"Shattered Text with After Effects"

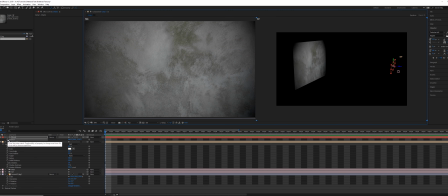4:00 Click the P key, and we're going to animate the position. So we're going to animate it from starting from frame 0, and then we'll go, let's say like 60 frames, 2 seconds, and then it will land back perfectly on the ground.
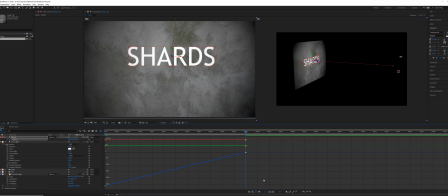4:14 So go to the graph editor. We need to separate the dimensions. We're not interested in the X and Y position. That shouldn't change. It's just the Z position. Grab this one, and things that are falling go faster and faster and faster. So here we're actually going to have this linear at the beginning,
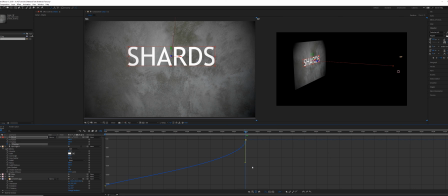4:31 and then we'll just pull this busy handle down, and it'll get faster and faster and faster until it hits the ground. We'll just we can actually ease that. Something kind of like this. And you'll notice that it's only playing the reference.
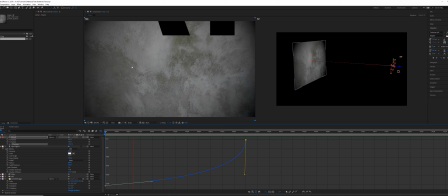4:49 You actually have to click over to the main camera and get it to play there. You can also click this button here in the viewport. Okay, so the idea of this is the shards comes down and then it is going to hit the ground.
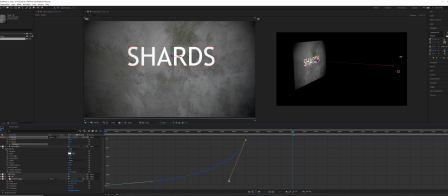5:04 This is a little bit too abrupt, so I'm going to just ease that a little bit more. Hold that down. Okay, so when it hits the ground, I want it to shatter. But a few more things that we need to do, and one of them is shadows. So anytime you're using a 3D layer, you now have material attributes.
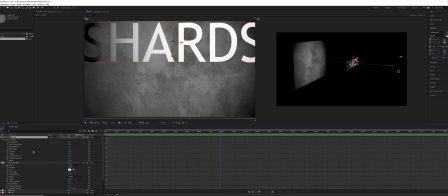5:23 So if you double-click the A key, you can access them, and by default, cast shadows is off. So you need to enable cast shadows, and then you need to make sure that the cement object or your background element can also receive shadows.
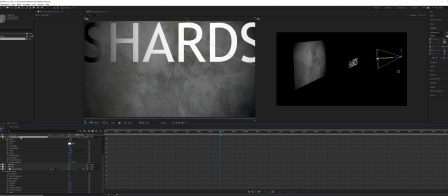5:39 So that is on by default, but then you also need to make sure that your light can cast shadows. Also, if your shadow diffusion is too high, you might not see a shadow. Lower that down to zero, and now you can see, oh, there is indeed a shadow there.
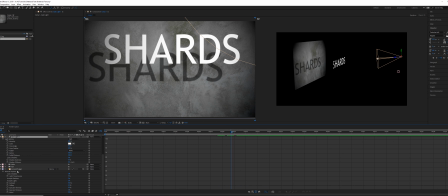5:55 Now it's really, really hard. We don't want it to be that hard. And it's also kind of in the wrong position. So I'm going to zoom over here on the reference camera,
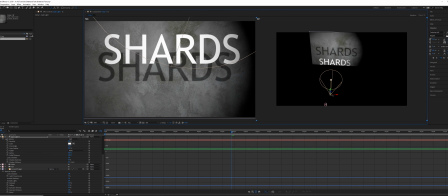6:03 like the V key, and just kind of recenter that, like it a little bit more in the center there. Okay, something more like that. Then I can double click the spotlight and increase the diffusion.
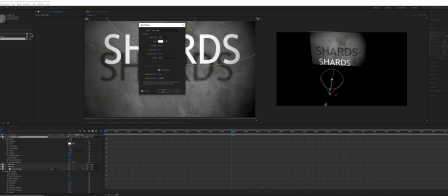6:16 So this is going to be how blurry the shadow is. We want it fairly blurry, maybe around maybe 50 pixels or so, and then we can always increase that later.
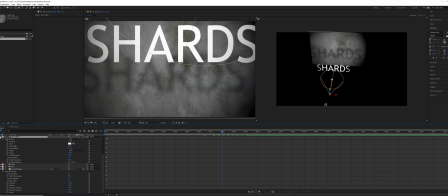6:26 Okay, so the next thing, I'm going to collapse these layers, select all of them, and just close them. Okay, so with this layer, the shards layer, we need to attach the shatter effect on a copy of this.
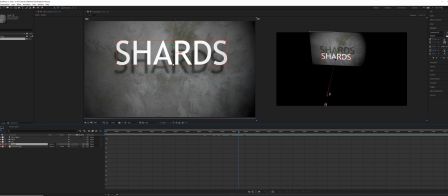6:39 So we're going to have this layer hit the ground, and then we're going to replace it with the layer that shatters. And the reason we have to do that is because the shatter effect doesn't have the option to start it at a specific frame. It always starts on frame zero. So we're going to have to use a workaround. Okay, so now we need to duplicate shards.
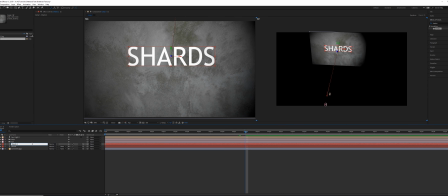6:58 I'm going to Control D. I'm going to call this copy shards shattered. Now we need to delete the keyframe at the beginning. So click U, and then this keyframe here we don't need, but we can just click the stopwatch and that's going to erase the keyframes.
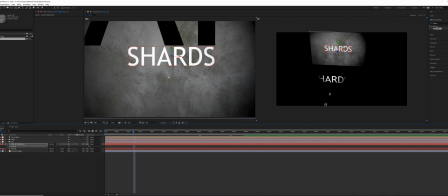7:16 So it's still going to be at zero, but if we go forward, the other copy flies behind the camera, but this one stays where it is. Temporarily, I'm just going to turn the other one off so we can only work with shards, the one that's going to shatter.
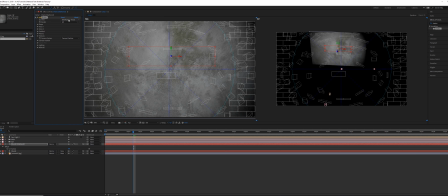7:31 So I grab the shatter effect and put it on there. Right away, we get a wireframe interpretation of what that's going to look like, but that's not useful. We need to change that to rendered. And if we go right to the very beginning, you can see that if I just click page down, it's shattering right at the very beginning, and there's no way to stop that.
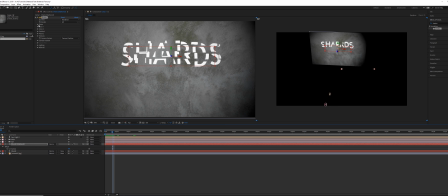7:48 So what we have to do is pre-compose this. So we're going to do Control Shift C or right click pre-compose, and then we can just get rid of that comp name at the end and click OK.
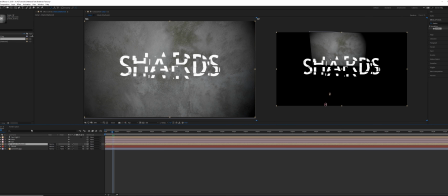8:01 So the shattered effect actually goes inside this pre-comp if we double click.